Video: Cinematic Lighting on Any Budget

Hey, I'm V from the A-Team and welcome to 4-Minute Film School. Today we're gonna go from this to this. It's cinematic lighting for any budget. Let's go.
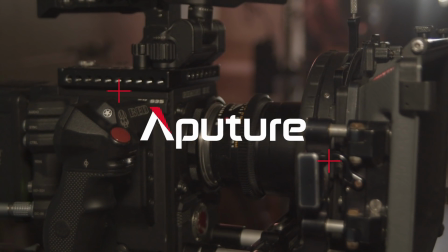I'm here with Michelle Kwong. She is a director of photography focusing on music videos, short films, and web series.
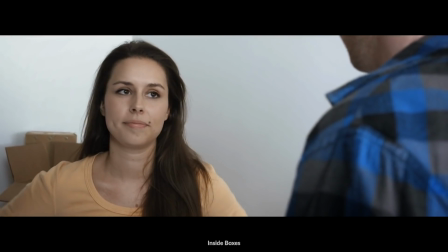She's also a member of the International Collective of Female Cinematographers.
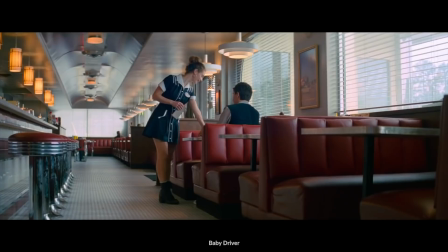Thank you for being here. Thank you for having me. Today we're talking about cinematic lighting. Now, Michelle, what do you think of when you think of cinematic lighting? I think of color contrast, contrast ratio,
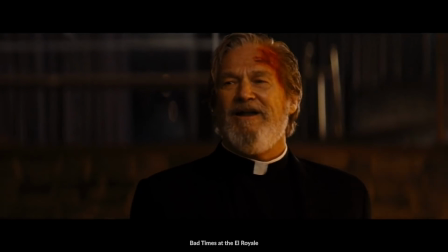so the differences between the highlights and the shadows, and I think of depth and background separation.
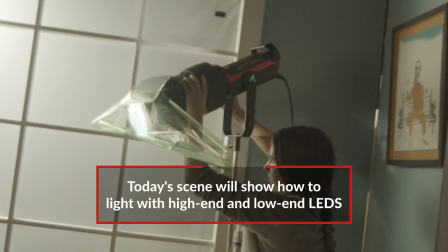So today we're going to show you how to achieve a similar look using both higher end LEDs and also more budget-friendly LEDs. So for this first setup, how did you go about thinking about the lighting?
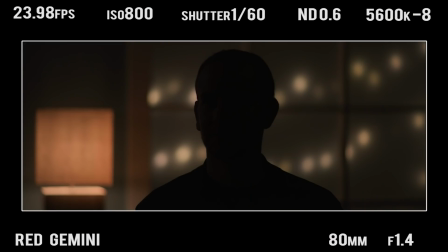So we had a practical lamp in our background and we wanted to kind of emulate that with a 120D2 with a light dome 2. So how did you create that depth with lighting? We had a
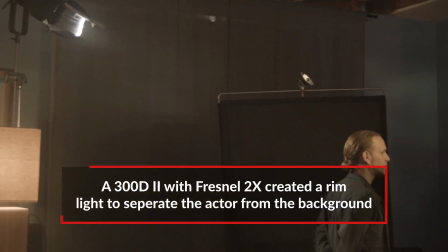300D2 with the Fresnel attachment with a half CTB and an opal, just kind of edging him and separating him from the background.
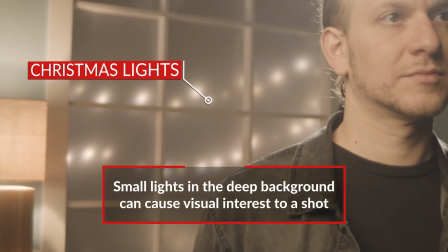So with the Christmas lights, the shallow depth of field, and also cutting our key light off from the background, we were able to create more depth. So for the reverse shot of our female actress, you used similar techniques, but you flipped the lights around. So your rim light was warm and your key light was cool. Why did you do that? So we wanted to create a little bit more of a difference between our male and our female subjects.
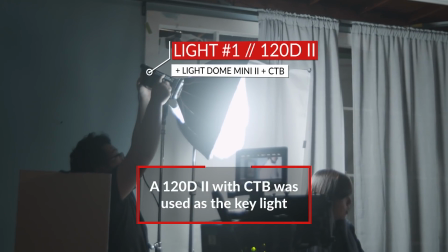So we decided to key her with a 120D2 with a mini dome diffusion and a control grid.
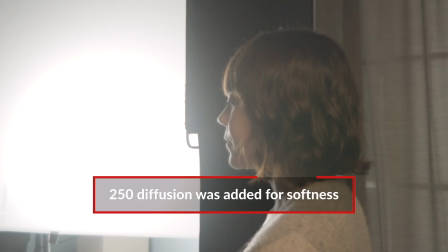In order to soften her key, we put some 250 diffusion in front of that.
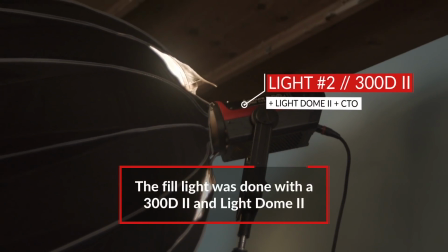We used a 300D2 with a light dome.
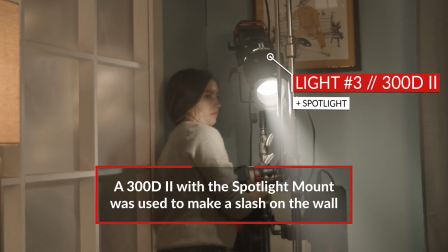We decided to use a 300D with the spotlight attachment, and we used the cutters to create a slash across the background in the wall. To make it more natural, we decided to use a 672 skipping off the floor and filling up the background a little bit. So let's take a look at this full scene lit by higher end LED lights.
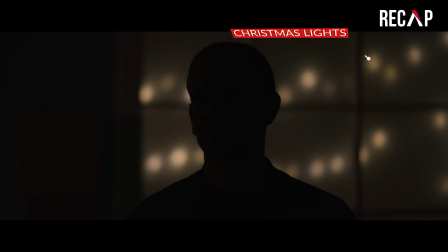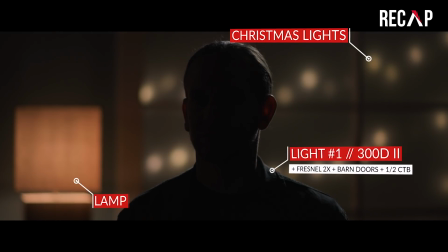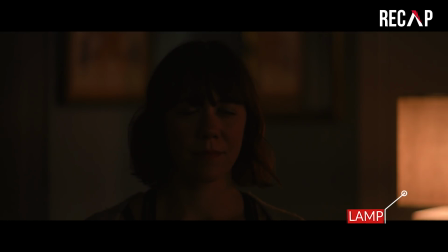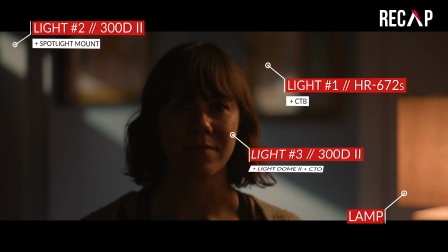So Michelle, if you want to achieve that similar kind of look, but on a lower budget, what would you change?
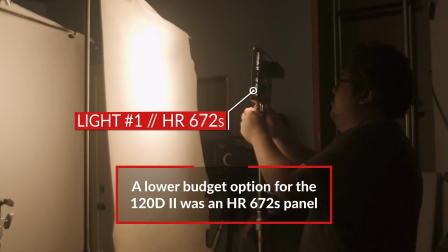So with a lower budget, we decided to replace our key light, which was a 120D2, with a 672 instead. We decided to put half CTO on top of that in order to warm up the source,
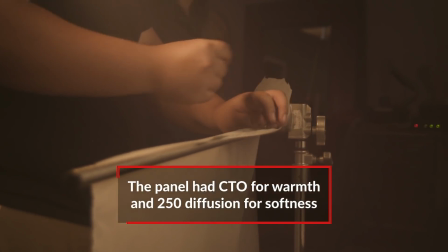and we shot it through 2 layers of 250 diffusion in order to create that same softness. You also replaced the hair light with another panel, correct? Yes. So we decided to replace our hair light with the F7.
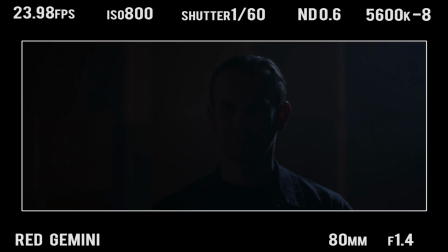We set that to a color temperature of 5600 to match our moonlight,
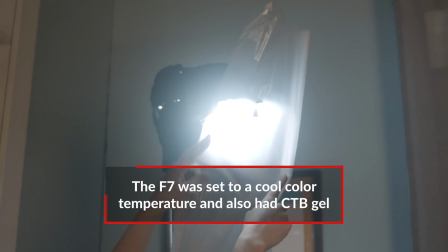and in order to make it even cooler, we added a half CTB in front of that. We decided to create a little black rat snoot to kind of narrow the beam.
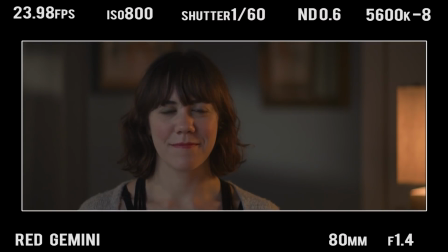So for the reverse shot, which lights did you replace?
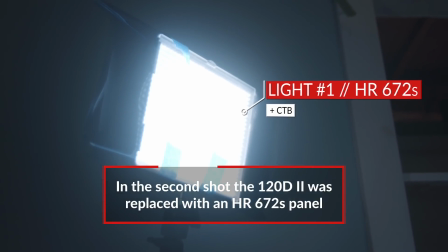We replaced our key light with a 672 with full CTB on it, and we shot it again through 2 layers of 250 diffusion.
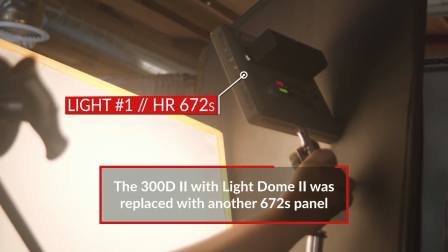And then for your rim light, what did you do? So we decided to use a 672 with full CTO on it,
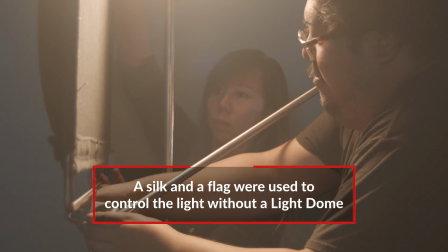and we shot it through a silk, and we flagged it off with a 4x floppy to make sure it didn't hit the background at all.
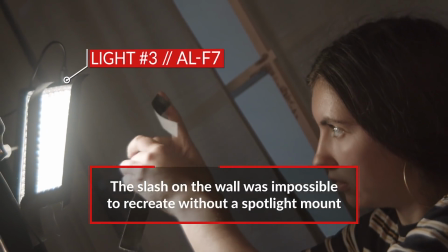Unfortunately, with panels, they're not quite as punchy as a 300D with the spotlight attachment, but we were able to recreate as best as we could with a cardboard cutout.